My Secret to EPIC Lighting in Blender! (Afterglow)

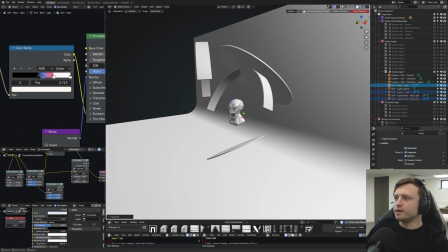247s
Sometimes they're a bit hard to find, obviously, because again, when they're hidden in the camera, you need to go into the viewport mode to see them.
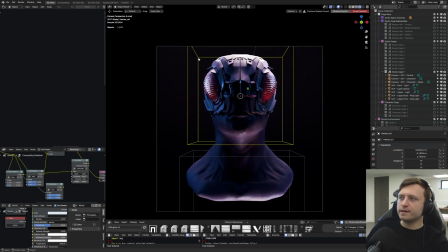253s
Otherwise, you can activate them by the ray visibility. But if you do play around, I guarantee you, you will be surprised and you will discover interesting new combinations,
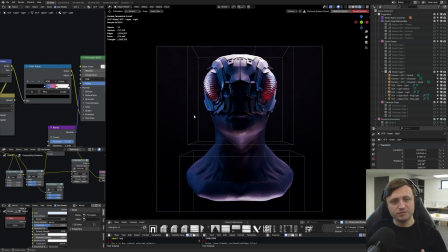262s
which again, you can save, make variations of it, save it for the future. If you discover something that looks really good, why remake it every time? Save your own variations. Okay, so now I've activated Studio Cage 1.
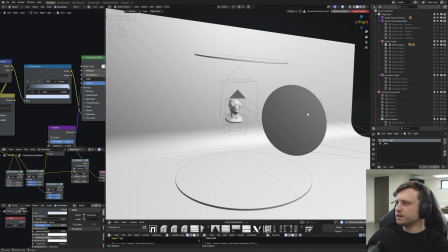272s
This is a bright environment and there's only a few lights here. So we got one above, one below, one from the side. And to visualize what the gradient does on this one, it just basically closes in internally.
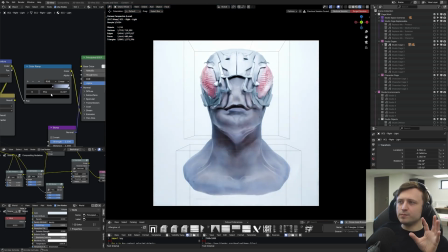280s
So modifying the gradient here, you see how we basically keep the same lighting setup, but it's just reducing the amount of ambient light.
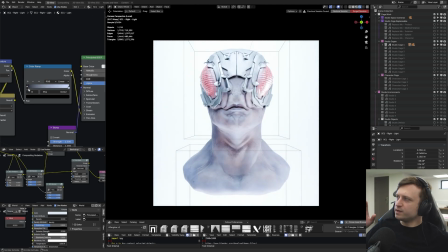287s
So I know that depending on the color profile selected, people might drop stuff into these light studio cages and think, whoa, that's way too overexposed.
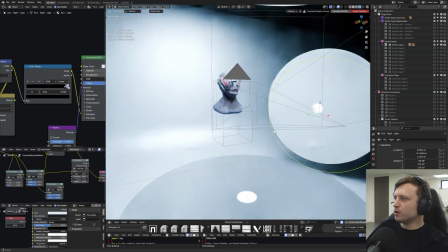294s
Just do this. Now, the left and the bottom one are separated in terms of material.
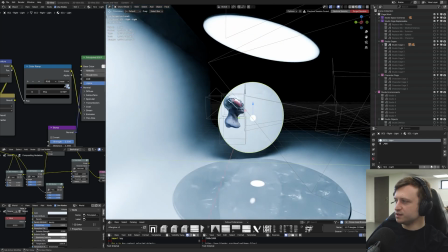299s
So that's another note to make as well, is that you could actually just separate these, you know, by making variations of the materials.
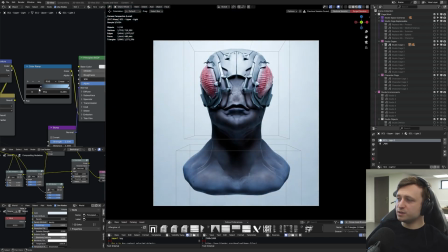304s
And then I can independently control the top one as well. So once we've reduced the amount of ambient light with the side ones, then we can get to doing this. And by bringing the gradient together, we can also sharpen the light as well. So it makes it a bit less of a soft shadow look.
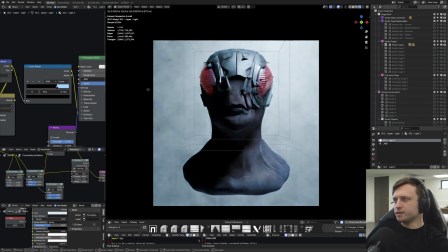317s
And then I can physically move it. So I press G, and then move left to right or up and down.
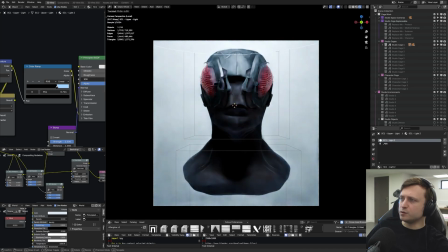322s
And that's going to give us adjustments as well. Also, I could rotate it. So I'll double tap R and I could point it backwards towards the light catcher.
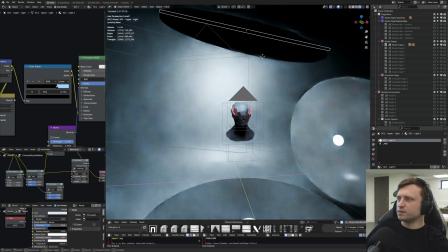329s
Now it's visible in the camera at the moment. So that's what it looks like here. You know, you can rotate it, point it back.
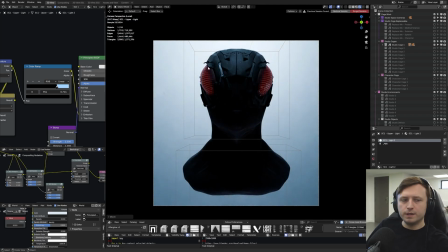333s
In which case, if I just move that out of the frame, we get a kind of moody silhouette. Then I can just point that down slightly.
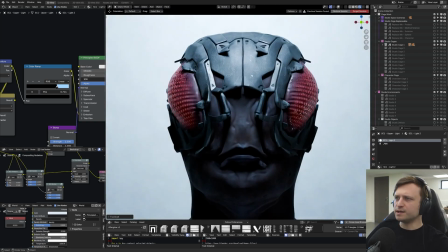339s
And you can see how we're getting interesting, you know, lighting combos that fit different moods. Okay, so that's the wasp.
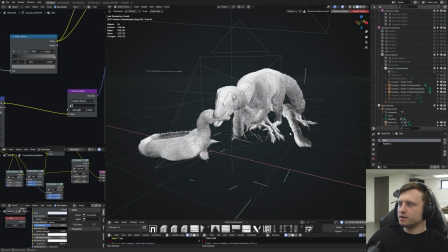345s
And again, you know, there's a whole variety of other cages we haven't even played with. Okay, so let's take a look at the Sinosauropteryx, I believe it is.
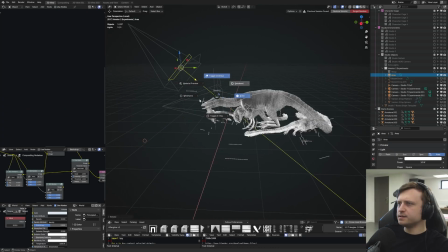352s
So again, to look at this one, let's just put a basic light in and see what we have. It's going to be a difficult one to light.
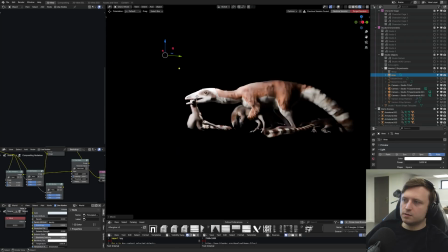357s
There's quite a lot of fur on this. There we go. So you may recognize this from the old splash screen.
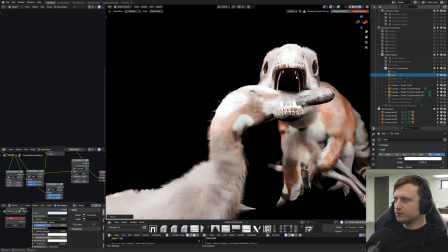362s
So there's fur, some basic texturing, and a very nice looking eye. Up close, areas like the teeth are a little bit basic, but you know, it looks good from the right angle.
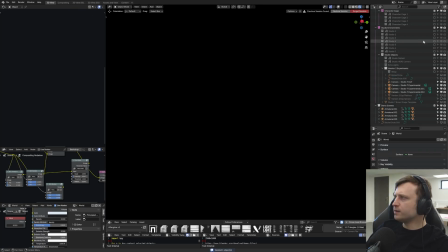369s
Now, let me remove the area light, and I'm just gonna open Studio Cage 6.
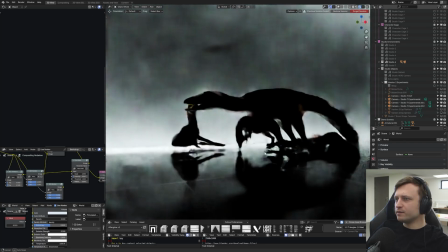374s
Now, immediately, isn't that cool? Now, I believe I have already made changes to this because I've been experimenting in this file.
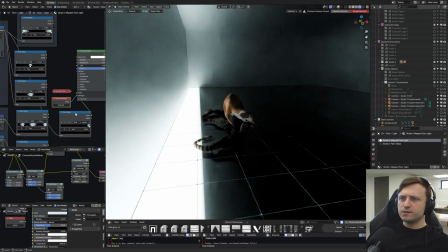380s
I can't remember exactly what the currently available version of Afterglow is. So as you can see here, the gradient that's plugged in, oh yeah, that might be the original one actually.
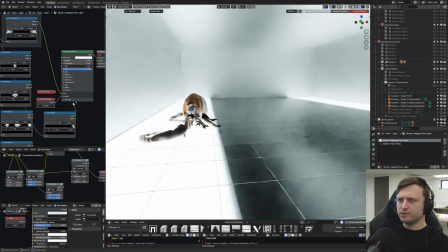389s
So by default, it might look like this in the scene. And I've just plugged in a gradient like this. So it's restricted to one edge.
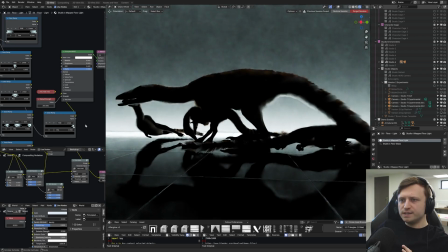394s
I feel that showing you how easy it is to do like backlighting using a studio environment would be a nice demo because fur always kind of looks good when it's backlit.
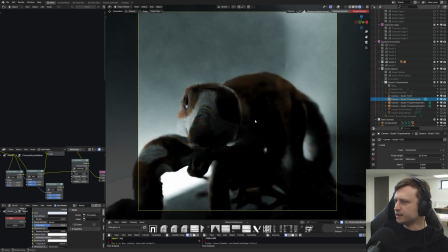404s
Up close, we've got something like this, and I believe I've got depth of field enabled.
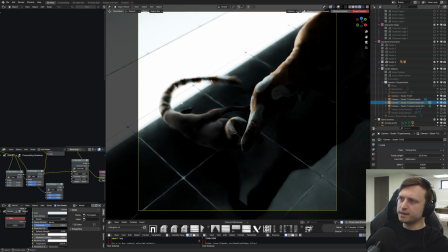408s
If we're looking top down, we're seeing it like this, and you can see the kind of fuzzy fur there with the backlit floor.
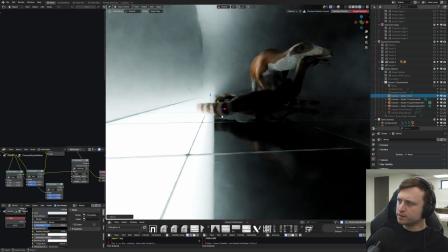414s
Hold on, if I move the depth of field marker down a bit, that might put the fur slightly more in focus,
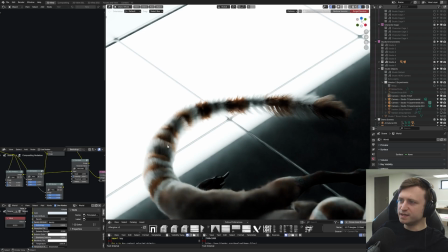419s
and it looks kind of cool here having the almost LED-like panels highlighting the fur there.
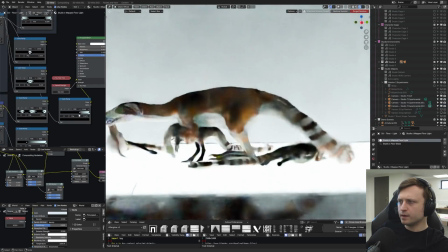424s
And again, from the side, it's just an ominous profile, right? And I can scrub the gradient back and forth, and we can control how much of it is lit.
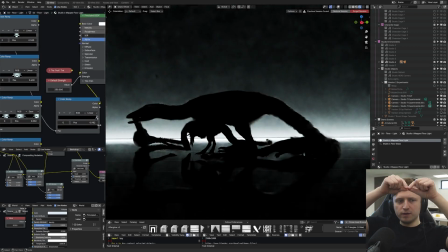431s
So we could go proper silhouette mode by only having a thin strip of light along the edge boundary there, which creeps up the back wall.
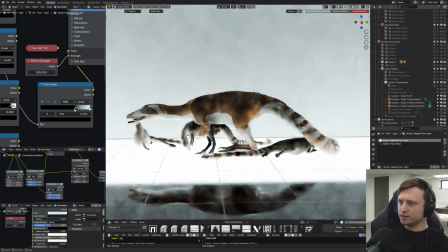438s
Otherwise, we could bring it out more and just like highlight the whole thing. But that looks a bit flat, right? Because there's too much light.
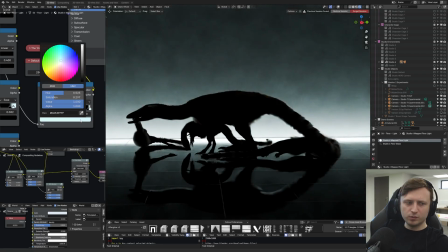444s
Naturally as well, I like starting with cool colors here, but if, say, we want to convey the impact of the kill, then we can choose something a bit red instead.
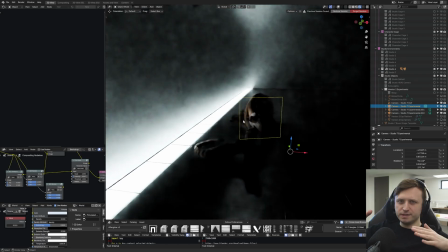452s
Okay, so that's a variation of Studio 6, and Studio 6 is basically all about having the floor lighting with the panel look to it.
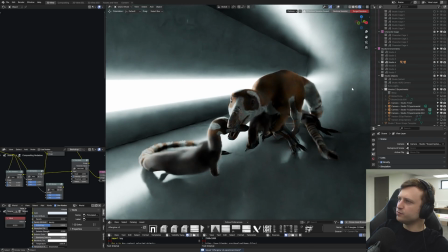458s
So let's try a different one. All right, this next one is Studio 4. So instead of the floor, it's the side wall.
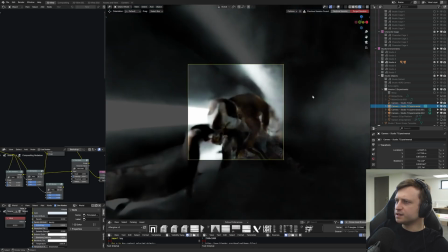463s
So you can see that here. And again, this one is really good for backlighting. I'd say it's actually more powerful when it comes to kind of highlighting the fur behind.
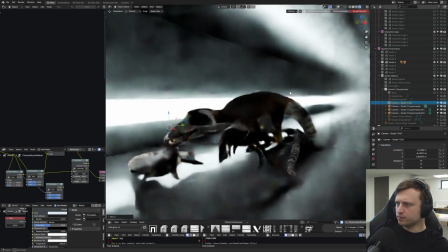471s
Let me just move the depth of field marker back to the face. Okay, so we've got Sino here front on.
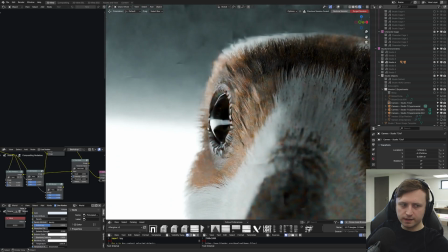478s
It's quite nice to see the reflection in the eye there. That's something I noticed in other demos as well, actually.
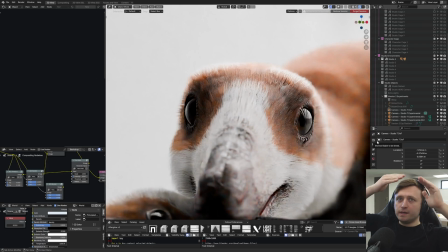482s
If I quickly turn on Studio 1, there's more of like a kind of lined grid pattern going along the top.
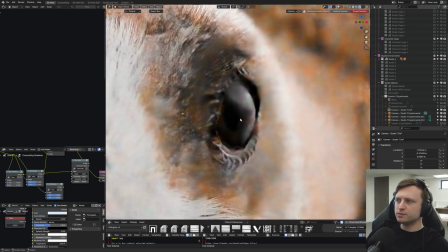487s
And you can actually see that in the right eye here if we zoom in. So you see those lines going along.